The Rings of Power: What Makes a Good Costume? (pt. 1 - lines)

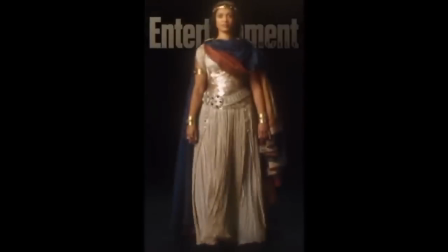There is so much happening in this one look that it's distracting,
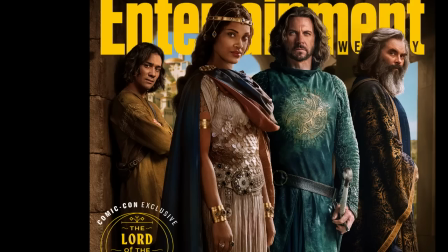and even the fit is a bit questionable since there seems to be some bunching happening here in the middle, or maybe that's just how the scales are sewn on.
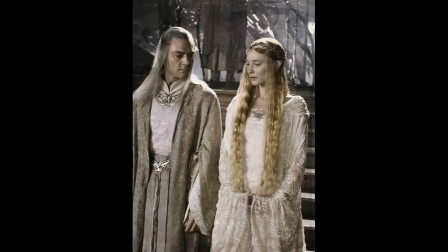Next, elves are supposed to be tall, magnificent creatures, which was very well depicted in The Lord of the Rings.
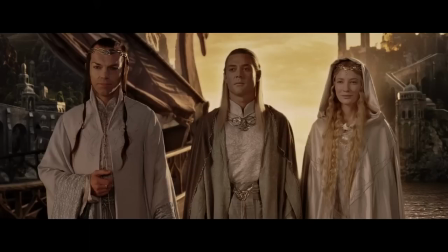Have you ever wondered why Galadriel in Amazon's The Rings of Power often looks just like a plain old human?
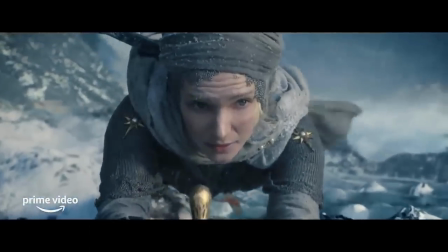Well, it's not really a mystery that it's the outfits they put her in that create such an impression.
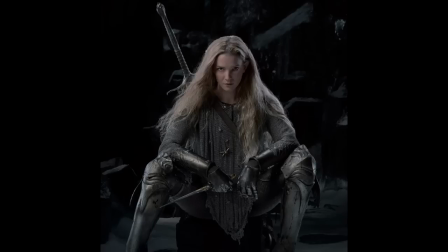But that silver armor aside, you've already heard me say a few words about this blue dress.
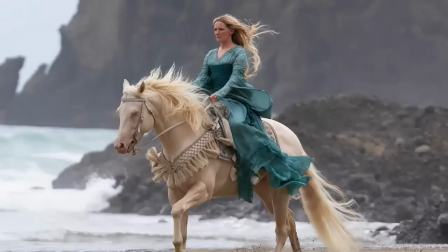But I think I should repeat it here because this dress is so close to being good and close to doing a similar thing that the elven costumes in Lord of the Rings did,
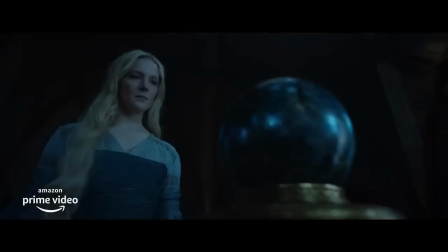yet one thing completely destroys that chance.
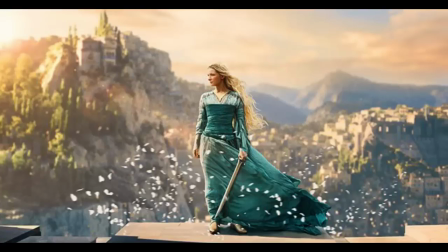The design of the dress creates two lines that visually cut her body in half, right here where this darker fabric starts. This disrupts the long vertical line that we would otherwise get, that Niall Eddickson, the costume designer for the Peter Jackson trilogy,
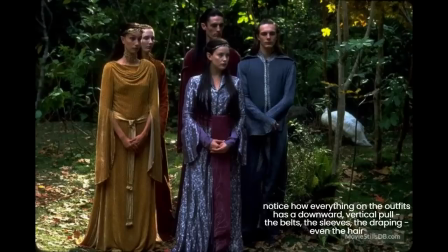mentions was so vital for the elves in her designs, to create that elongated,
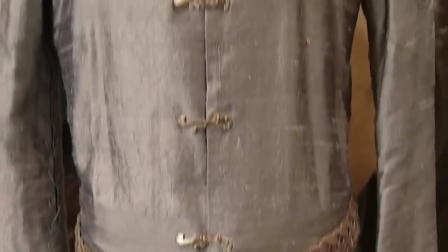floaty silhouette that worked so well.
What I was looking for was the sense that these people were not of this earth.
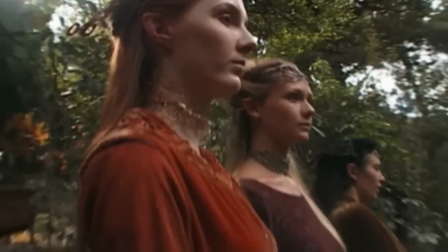So I hung all the elf costumes off the tops of their bodies,
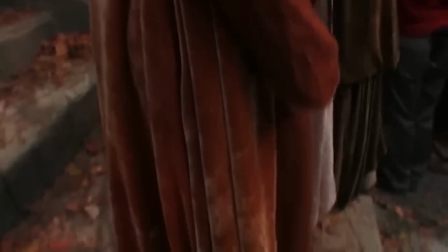so giving them as much length as I possibly could to accentuate this idea that these elves were much taller than man.
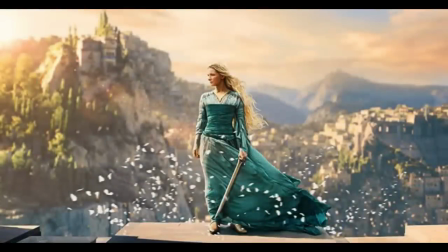It's a shame in this case, since the fabric itself looks quite nice, but the lines are the thing that ruins the potential for that graceful elven look.
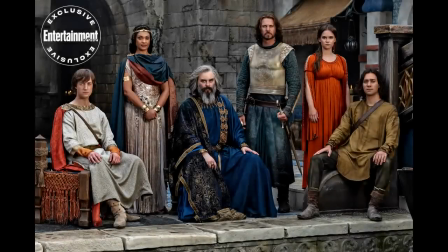I want to finish on another positive, so I'll talk about our Pharazon's outfit. Not this one, this one.
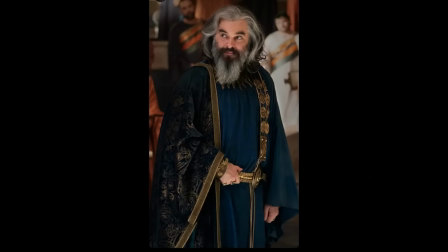I would say that this outfit is one of the better designs from the Rings of Power.
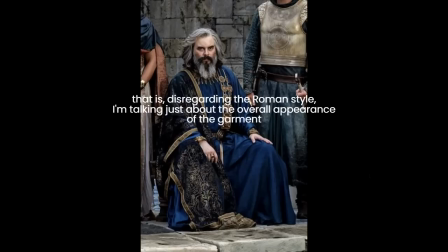The color looks rich and not artificial, there aren't too many details, and the ones that are present look okay.
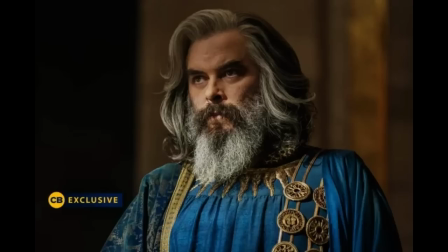There is some actual embroidery around the neckline, not a print, which is nice to see, and the gold looks to be a better shade than in Gil Galad's case.
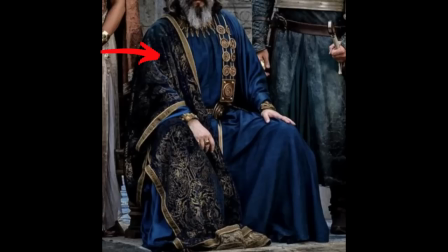There's an interesting balance between this embellished part and the plain part, since one side has a printed cape and the other side some gold links, like a chain that merges with the belt.
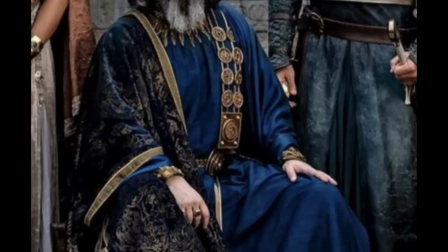I don't really know how to describe this, but you know what I'm talking about. There are two types of lines that work hand in hand. These circular, organic lines and vines, or whatever is on this pattern, is certainly not rigid and geometrical.
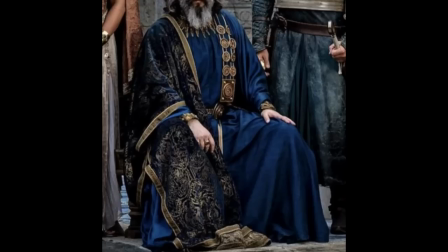And there is this rectangle here, but it doesn't really disrupt the look, since there is also a long rectangular line here on the hem,
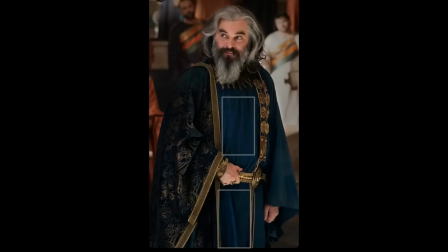and a visual rectangle that is created by the garment design and the design as a whole. Also very important is the overall fit, which looks good and flattering, unlike some designs.
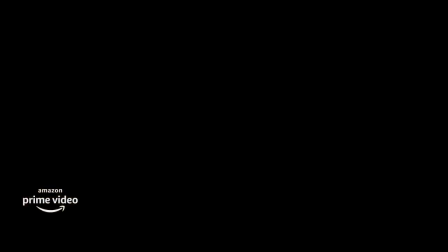I hope you found this video interesting. If you did, please don't forget to like and leave me a comment down below.
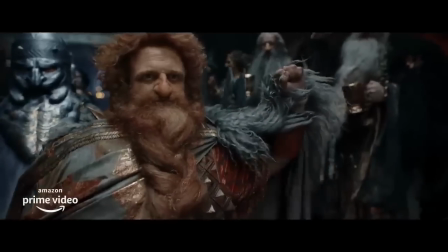I'm planning to make a follow-up video with the focus on fabrics, details, and colors, so consider subscribing if you don't want to miss that.
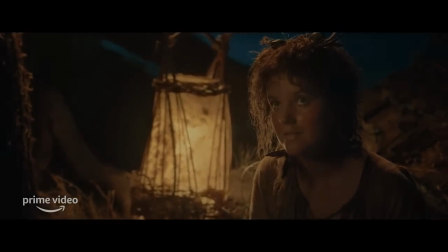Feel free to check out my other videos on the Rings of Power, which will be linked in the description box below.
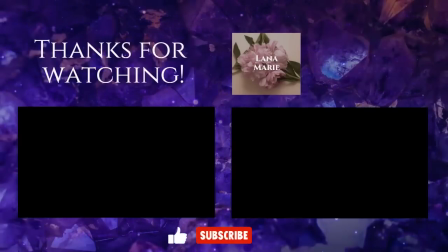Thank you for watching, and I'll see you soon.